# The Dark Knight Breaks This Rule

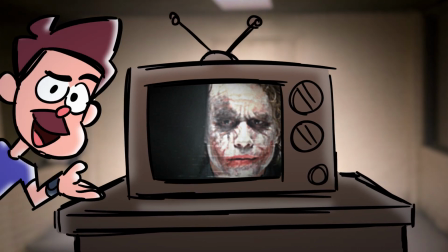0:00 This scene from The Dark Knight breaks a rule. But what is that rule, and how can we learn to break it ourselves?
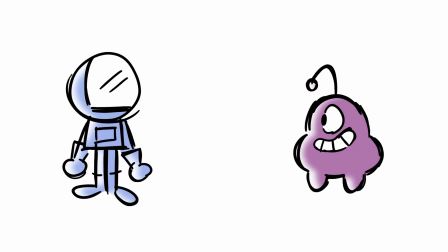0:05 When a character interacts with an object or a person in a scene, an imaginary line is formed between them.
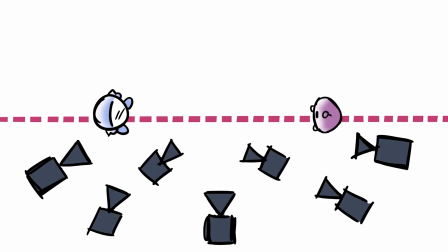0:10 By choosing one side of the line to shoot from, you keep the viewer oriented with all the spatial relationships in the scene.
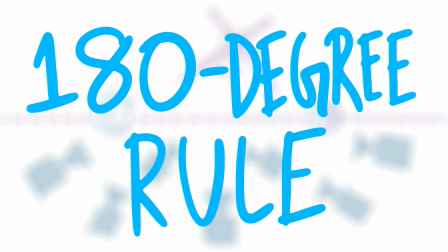0:16 This is called the 180-degree rule. Basically, keep your characters on one side of the screen throughout the scene, unless the camera is moved or the characters change positions.
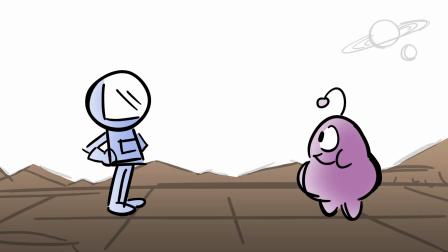0:26 Okay, but is it really that important? You tell me.
Hey, wanna hear a joke?
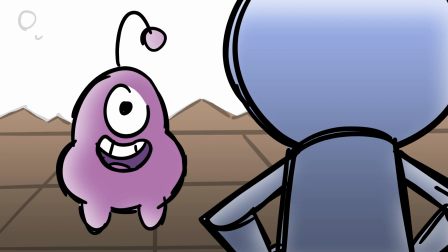0:32 No. Where do aliens go to get drunk? The space bar!
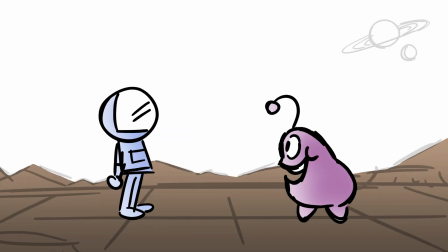0:39 That's it.
Excessive breaking of this rule can lead to confusion, disorientation, and potential nausea.
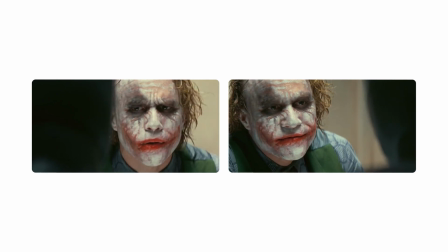0:51 So then, why do they break it here? For that, we should look at Joker's dialogue.
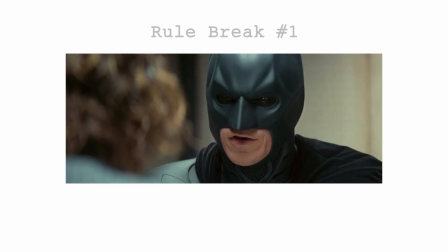0:57 Even to a guy like me, that's cold. Where's Stan? To them, you're just a freak.
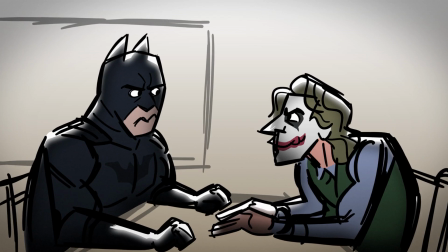1:03 Like me.
This conversation is between Joker and Batman, right?
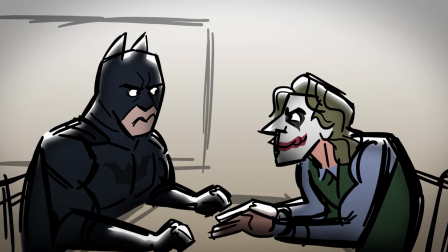1:08 Or is it between Batman and himself?
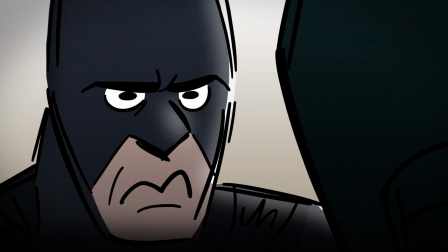1:10 Joker directly addresses their similarities by comparing their inclination for coldness and how society views them both as freaks,
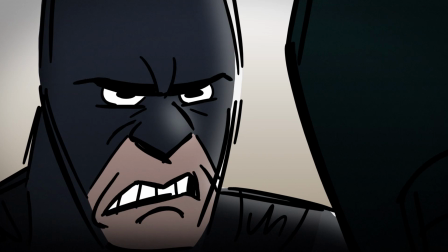1:18 an interrelationship that Batman acknowledges but outwardly rejects.
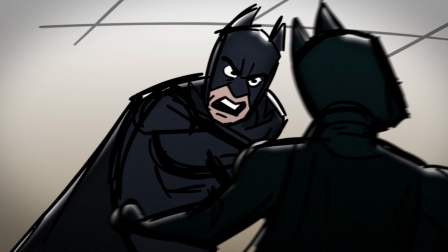1:22 This tension between what he wants to be versus what he is erupts in a rageful display of Batman's strength.
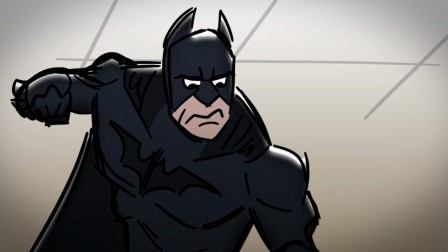1:28 But strength is useless in this battle to define who he is and what he needs to represent.
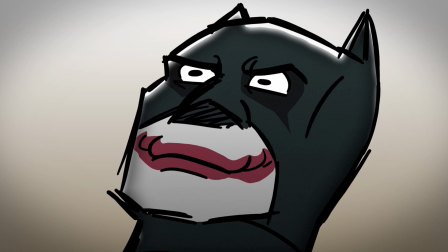1:33 Instead, he must look inwards to a place where he and Joker meld into one, to question what makes them different.
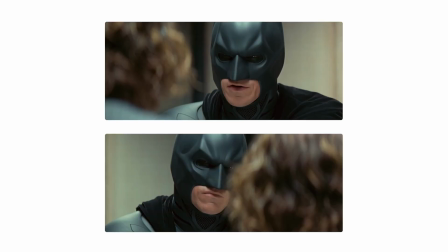1:39 Breaking the 180-degree rule makes Batman and Joker's positions interchangeable to illustrate how alike they've become.
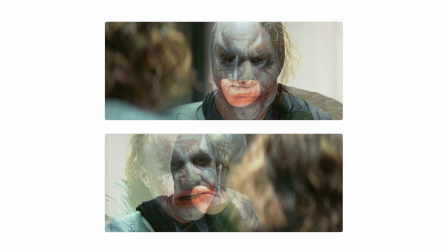1:46 Two mask-wearing freaks who doubt society's ability to fix itself and have grown more vicious in the process.
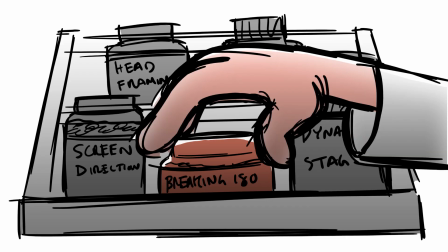1:52 So, how can we use this in our own work? You can break this rule in a multitude of ways for contrasting effects.
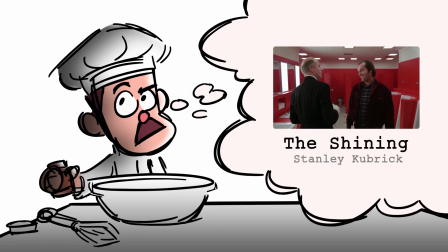1:58 You might want the audience to feel that something is off, or a character is having an identity crisis, like they do in The Dark Knight or The Shining.
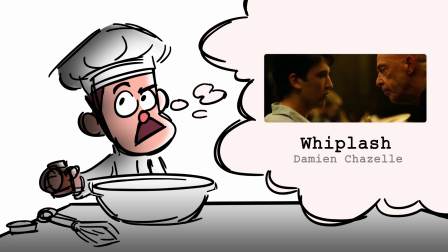2:05 You could also place your audience into the mind of a character in a disorienting situation, like they do in Whiplash.
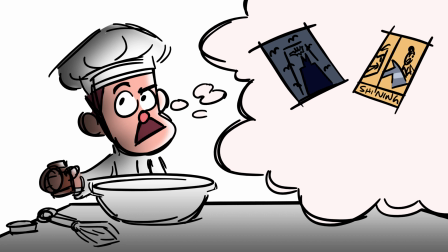2:11 You should watch other movies to see how filmmakers break this rule for their own specified intentions. Not the whole thing. You should only break this rule sparingly, otherwise you risk overpowering the film with unintentional confusion, leaving the viewer bewildered.
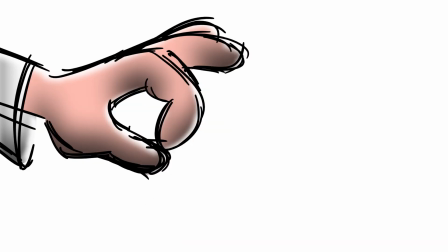2:26 Instead, just use a pinch here and there to add a purposeful zest to your scenes. After all, breaking the 180-degree rule only works if you've established a reality where you follow it.
The only sensible way to live in this world is without rules.
Let's go back to some advice I got from my screenwriting teacher.
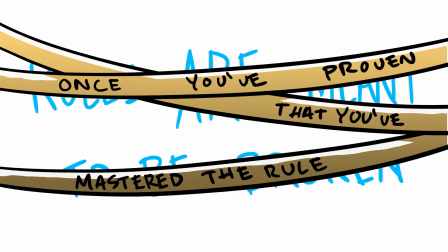2:42 Rules are meant to be broken, but only once you have proven that you've mastered the rule. Drop a comment if you have any observations, questions, or gripes. The best way to learn is from each other, and I could learn a thing or two from all of you.
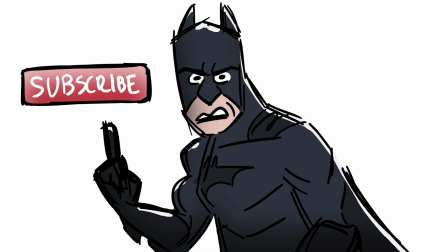2:56 There you are. Subscribe for more content. I'm not actually Joker. That sounds exactly like something Joker would say.